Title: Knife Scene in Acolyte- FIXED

What's up, everyone? It's me, Ivan, and we're here to fix the acolyte once again. So, in the last video, we talked about first impressions, and that is one of the main problems I think this show has. Whenever it presents a character, sometimes the character is presented in an awkward way, but also, scenes later, the character just is not defined. It's kind of flip-floppity, it's kind of like, uh, is he good or bad or anything? so we don't have necessarily definition with the characters so if you haven't seen that video go and check it out um you'll most likely find it if not i'll make a playlist but anyways we're here to
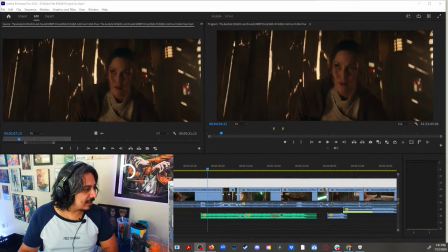(0:43)
to fix another another another another thing and that is uh during the during the last moments of the fight between
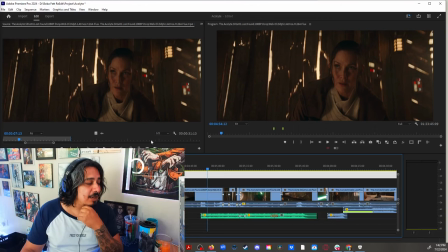(0:52)
the confrontation of trinity and our acolyte now remember we want we want the Acolyte to feel intimidating.
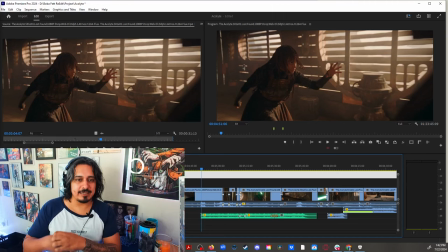(1:01)
We want the Acolyte to feel intimidating and to continue improving the pacing of the fight.
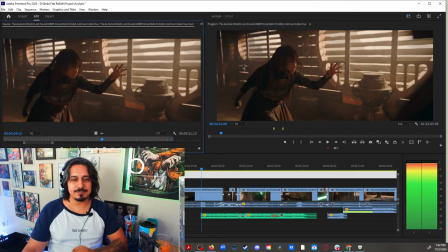(1:09)
So originally the scene goes like this... and
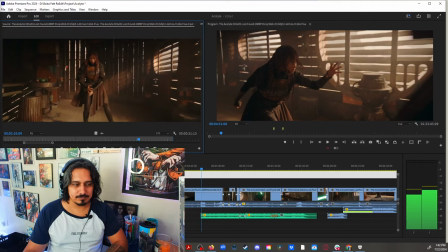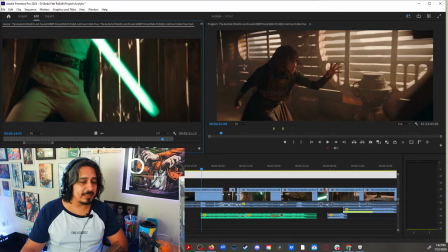(1:21)
she goes for the kill right? Then we have a lightsaber turning on...
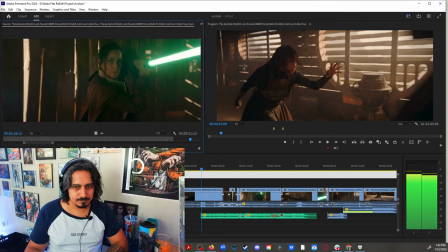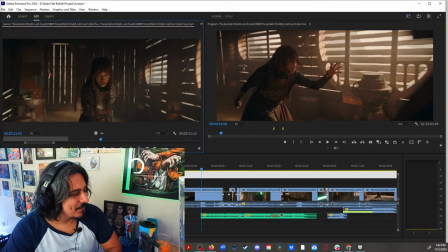(1:35)
and there's our first problem in a way the problem is that the
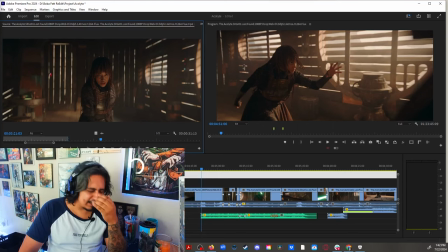(1:40)
music is not helping the pacing of the of the fight why because we have those triumphant trumpets giving um giving signal like oh this is a triumphant moment i get it i get why they put it but the problem is that the fight is still happening and you don't want to break the pacing of the fight
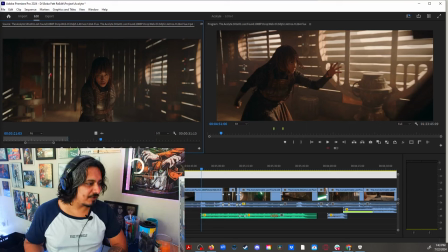(2:00)
just by having those triumphant um melodies
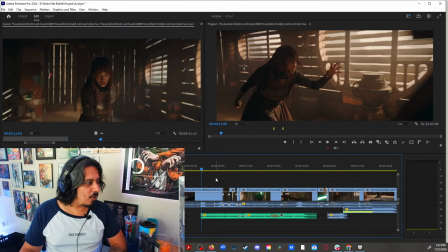(2:05)
because you haven't won yet so what i decided to do and again
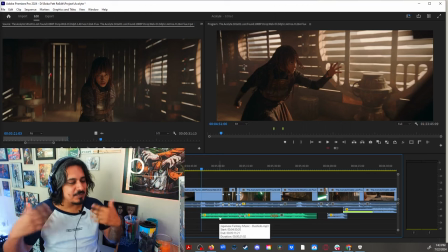(2:10)
this is a rough cut this will change but at least you get the idea of what i'm
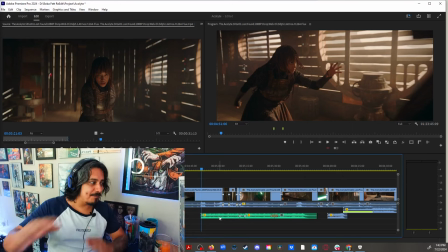(2:15)
going for i'm not saying that i've like i'm married to this music but it's just it's just as
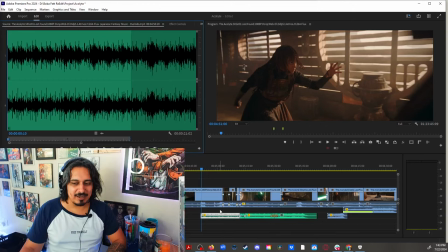(2:23)
the base okay this is a long process i decided to add war drums to just kind of keep with the pacing of the fight and
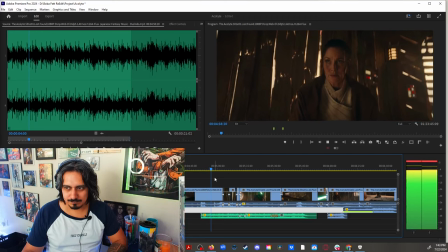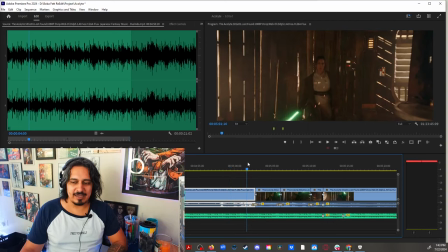(2:44)
then whenever she goes for the kill uh i decided to lower the the music of the of the the triumphant trumpets to just kind of you know still keep the pace of the of the fight without having to to like
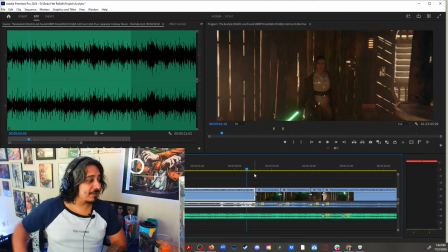(3:01)
be like oh a lightsaber got turned on yay you know like no
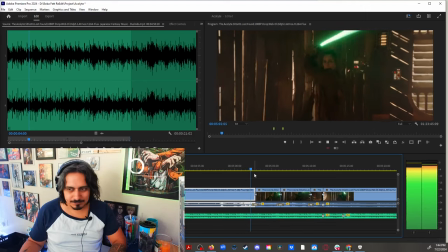(3:06)
no no this is a thing that's happening in a fight so
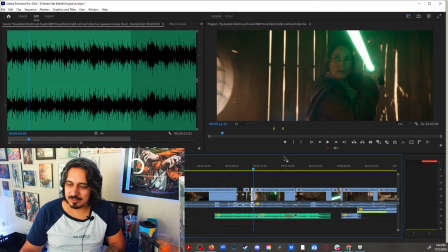(3:20)
there you go now here we go to the to the infamous
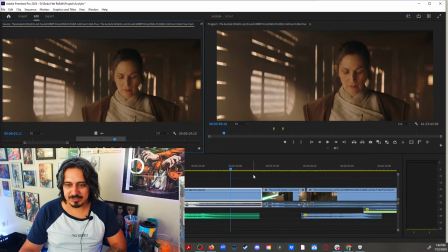(3:26)
to the infamous scene when uh master trinity gets stabbed now she gets stabbed there's nothing that i can do about it there's there's no cutting around it like that's that's the way it is that that's it but here's the thing and
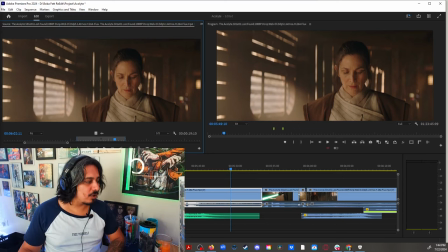(3:41)
this is why i believe it didn't necessarily work on the on the show aside from the fact that you know we've had a lot of like star wars properties with characters not dying from lightsabers remember my re-edit of the acolyte takes place 1200
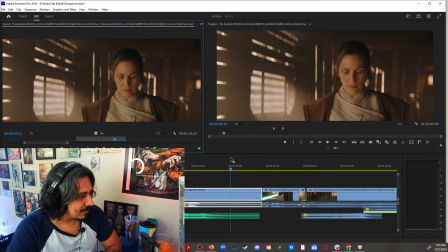(3:57)
years before the phantom menace so diane and and it and it respects more of the lore created by george lucas so dying by a knife it's a little bit more plausible but
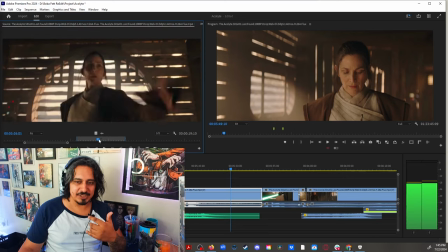(4:11)
anyways uh when she gets stabbed because she got she got tricked with this
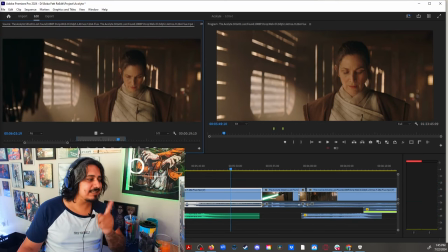(4:18)
this is the problem for me this is the main problem
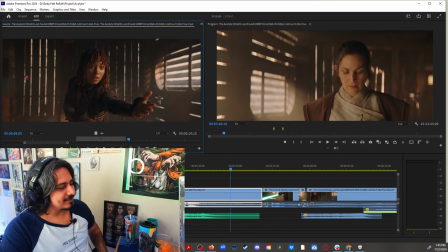(4:27)
right there that reaction that reaction from the acolyte shows that she was
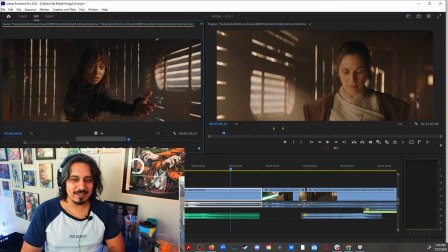(4:33)
surprised that she actually killed the jedi she's just like what
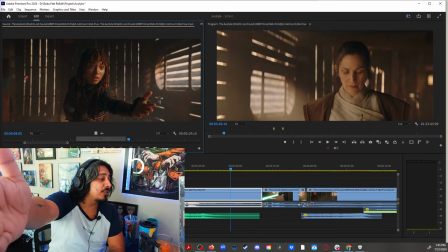(4:41)
have i done to thee you know
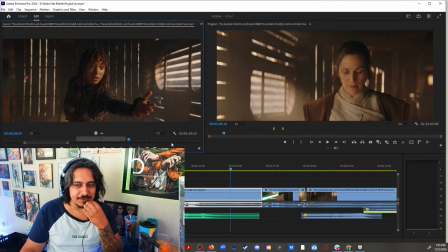(4:44)
like it's it's it's bad acting on her end to be honest with you and she looks surprised and that's the problem she doesn't look like she was expecting this outcome so that's a problem because she's supposed to be a trained
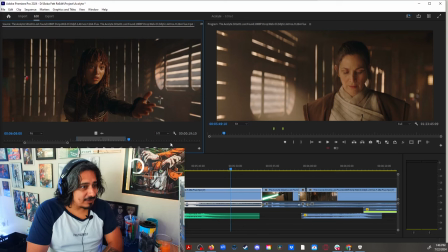(5:00)
assassin right she's supposed to be an acolyte like she's she's about to become a sith so her power level should be like superior than a merely oh did i just do that did i
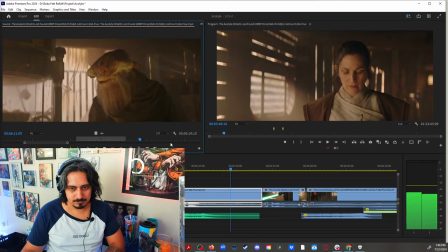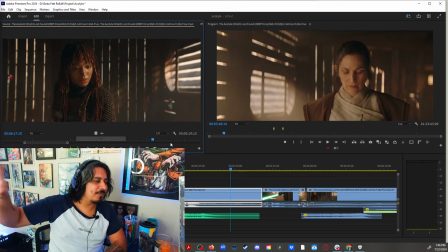(5:26)
and then we have these little trumpets in the background that are just kind of nostalgic
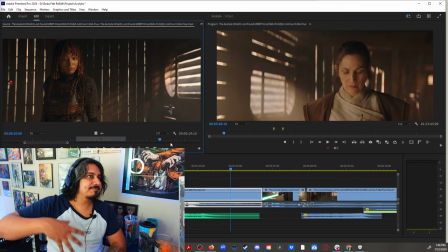(5:34)
finally when she gets up that face kind of gets gives a little bit of confidence so that's that's
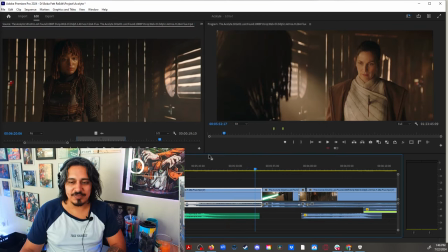(5:41)
good so what i decided to do is to cut that initial expression where
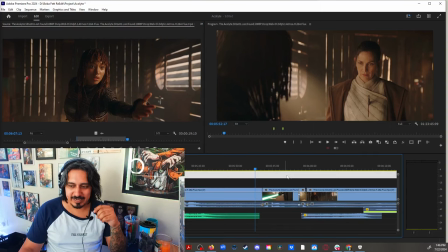(5:49)
she's surprised that she actually did it and adding a little bit of music having
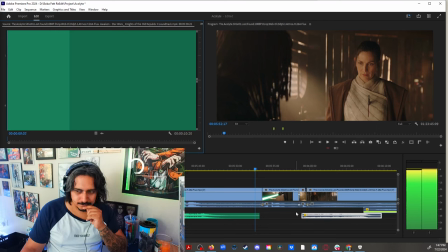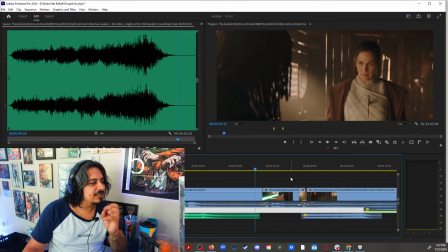(6:02)
that that that little sting of music will convey the feeling of confidence and terror so now the scene looks like this
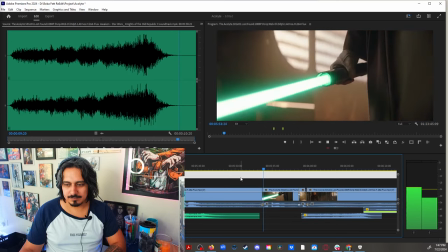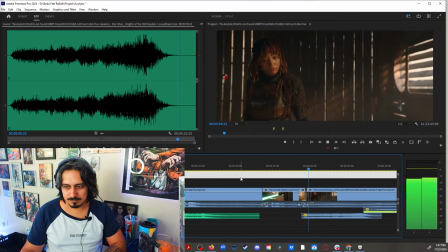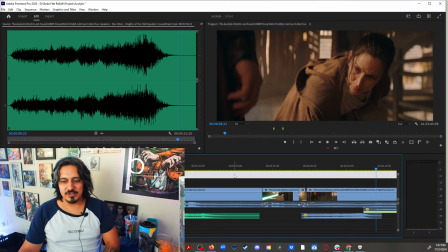(6:30)
you see so that way we we still have the sense that the acolyte is a threat like she knew like she she she came in for the kill
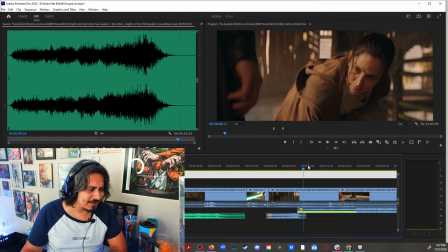(6:44)
you know she came in because she she knew what she was doing
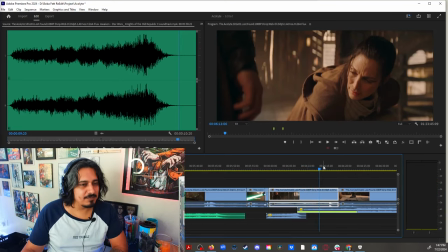(6:50)
and just gives more mystery to the character
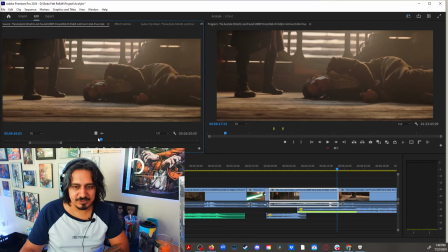(6:55)
then here's the thing when master trinity dies we see this shot like
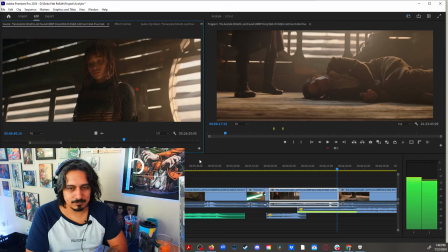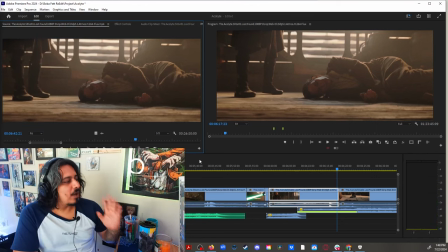(7:10)
what's the point Like, I just want to know, what's the point of her just standing over?
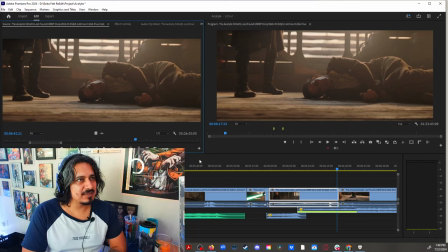(7:16)
We still don't know anything about this character.